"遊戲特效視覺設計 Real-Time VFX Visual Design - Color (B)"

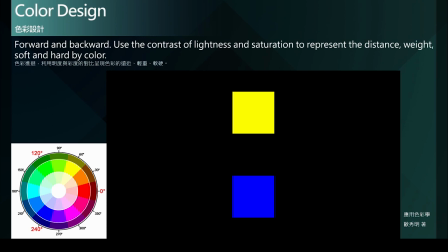甚至在我们的眼角余光中我们会觉得黄色色块似乎比蓝色色块要来得更大一些然后这样子的视觉感受其实也传达着黄色色块仿佛离我们更近
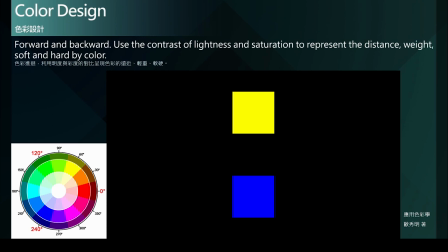蓝色色块显得较远一些而这样子的色彩远近或者是面积大小的视觉差异其实也是来自于色彩心理学所呈现的效果我们可以发现黄色色块是位于软色调当中
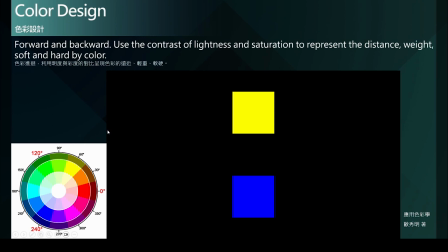而软色调带给人的感觉也就是较为容易膨胀比较高的视觉注目性而软色调当中的蓝色也就是比较低注目性效果也显得较为退缩的感觉
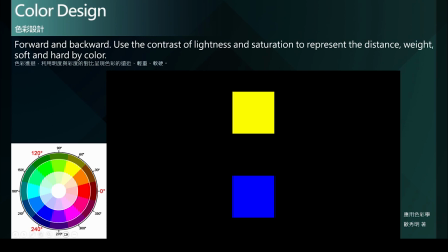而利用这样子的冷暖色调的特性来进行色彩的搭配也就可以呈现出一个物体或者是特效的视觉效果在画面中的远近感或者是深度体积感等等视觉效果
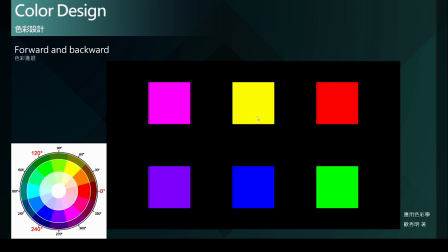像是粉红色与红色也都是属于暖色系的色彩对比下方属于冷色系的紫色与绿色就显得更强烈的视觉吸引力在空间中也显得较为前进且膨胀
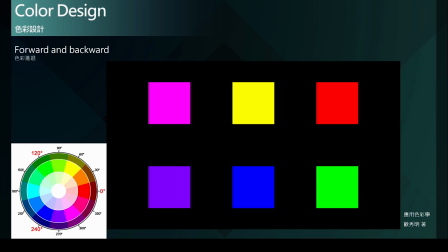这就是一个很好利用冷暖色系的特性来达成的一个视觉效果
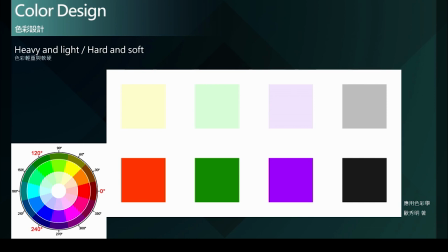而除了呈现空间距离之外也可以透过调整色彩的饱和度或明度来呈现物件的重量在这里可以发现上半部低饱和度高明度的色彩给人比较轻盈柔软的感觉相比之下
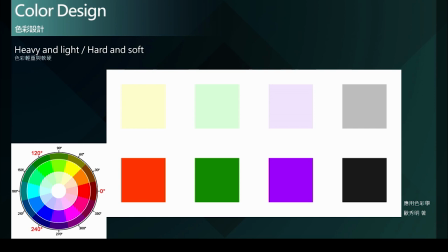下方高饱和或低明度的色彩则带给人较为沉重且坚硬的感觉所以不论是空间远近或物体本身的物质特性
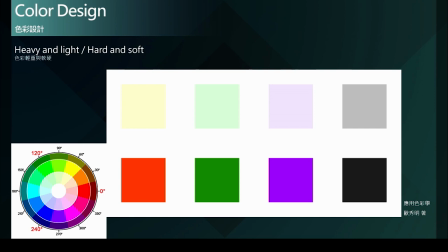这都可以透过运用色彩来达成使特效更加具有说服力与吸引力而这都仰赖色彩心理学的运用接着来看一个案例
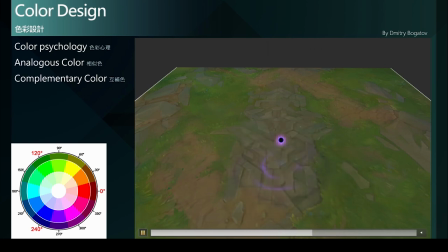这是一个召唤宇宙能量的效果而宇宙这个主题给人的感受是较神秘且灰暗的
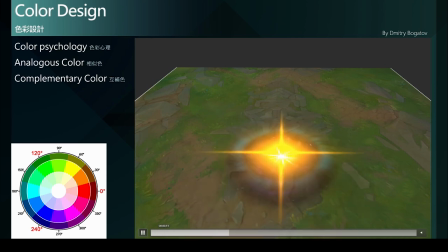所以使用了人色调中的紫色来作为整个效果的主色除了紫色是我们在宇宙主题中常见的颜色紫色也常常能够带给人较为神秘
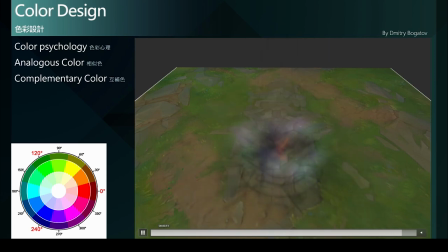魔幻 阴沉等视觉感受那我们可以看到在开场的时候由冷色调中的蓝色与紫色开始蓝色与紫色在整个冷色调的色相当中
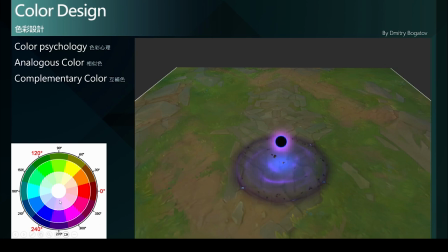它是屬於最冷的顏色那利用由最冷的顏色開始逐漸累積能量能量逐漸的提升與升溫我們可以看到顏色已經逐漸的往軟色調的方向在移動
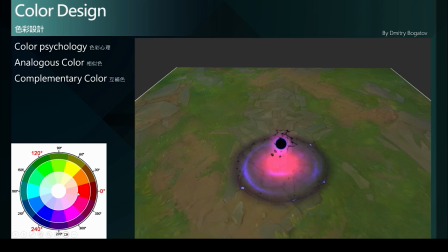我們可以看出有紫色、粉紅色、桃紅色甚至接近於紅色的一個視覺效果紧接着我们可以看到颜色稍稍的退回了冷色调回到了很快的退回了蓝色在接下来的瞬间